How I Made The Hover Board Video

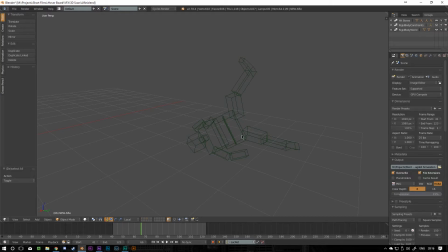[4:09]
This is a mesh. It's a load of rectangles, or not rectangles, it's a load of cuboids that are sort of vaguely simulating the shape of my body, as you can see. And then they're all connected together with what's called constraints. And they're essentially hinges that connect all the bones together, and you set how much they can rotate and in what direction.
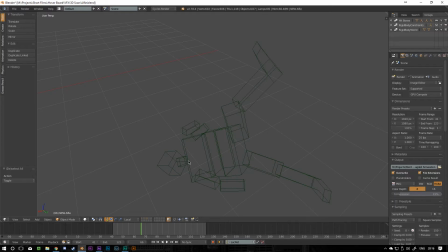[4:24]
So you don't want your knee to be able to bend forward, for example. And when you do that and you press play on the animation, it basically creates a very sort of low resolution simulation of a load of cubes falling together and landing on a plane, as you can see. And then the next step from that is to parent it to an armature, and an armature is essentially bones for the mesh.
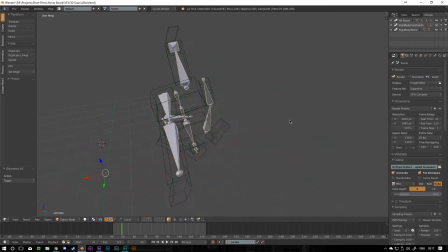[4:44]
So this thing with the weird triangles and stuff is an armature, and they replace bones in the human body. And you essentially create a bone for each part of the limb, just as you would for a human. So we've got like the shin, and then sort of 4 or 5 bones for the spine. There's a neck bone, a head bone. So then what you do is you attach the bones to the ragdoll simulation. So this is what's creating the movement.
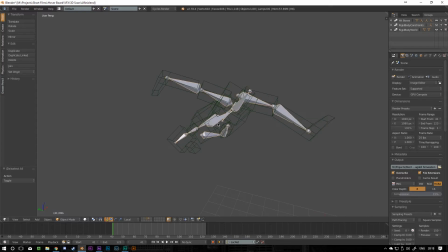[5:04]
And then the bones are what move the 3D model that we scanned in. So it's kind of like a 3-stage process.
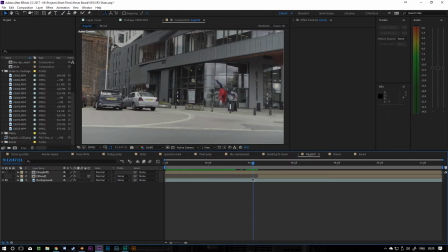[5:08]
And then in here, in After Effects again, we have the, I forgot to say I modeled the hoverboard as well. So we've got the hoverboard, we've got me, and I also added a plane for the floor, which sort of catches the shadows.
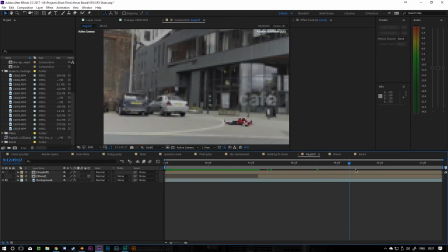[5:19]
And I still thought it wasn't really brutal enough, so the hoverboard just kind of bounces out of frame. So what I did is I used some blood from the Action Essentials pack.
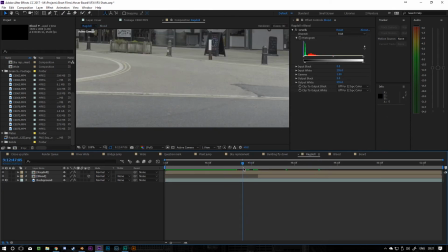[5:25]
It's just a blood splatter effect. And I literally placed it underneath my head so I hit the floor, and then the blood sort of sprays out.
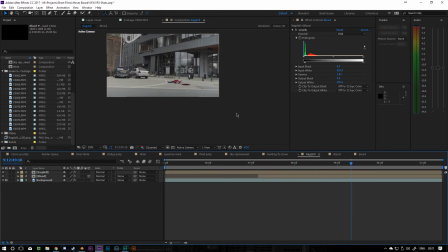[5:31]
Really, really brutal, and I think it sells the effect really nicely, and it's kind of makes people a bit squeamish, which is always kind of fun.
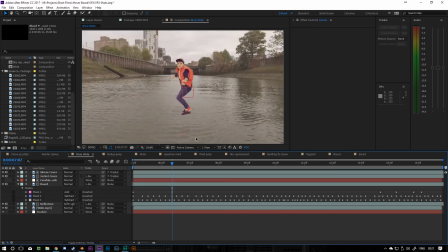[5:37]
So that is the most complex shot, and obviously a lot of the other ones are just sort of quite simple green screening, but this one took a really, really long time to do.
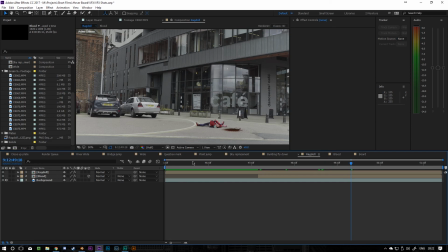[5:43]
But yeah, I'm really happy with how the video came out, especially this last shot is a lot better than I was anticipating. Thank you very much for watching. If you enjoyed, consider liking, subscribing, and I'll see you very soon.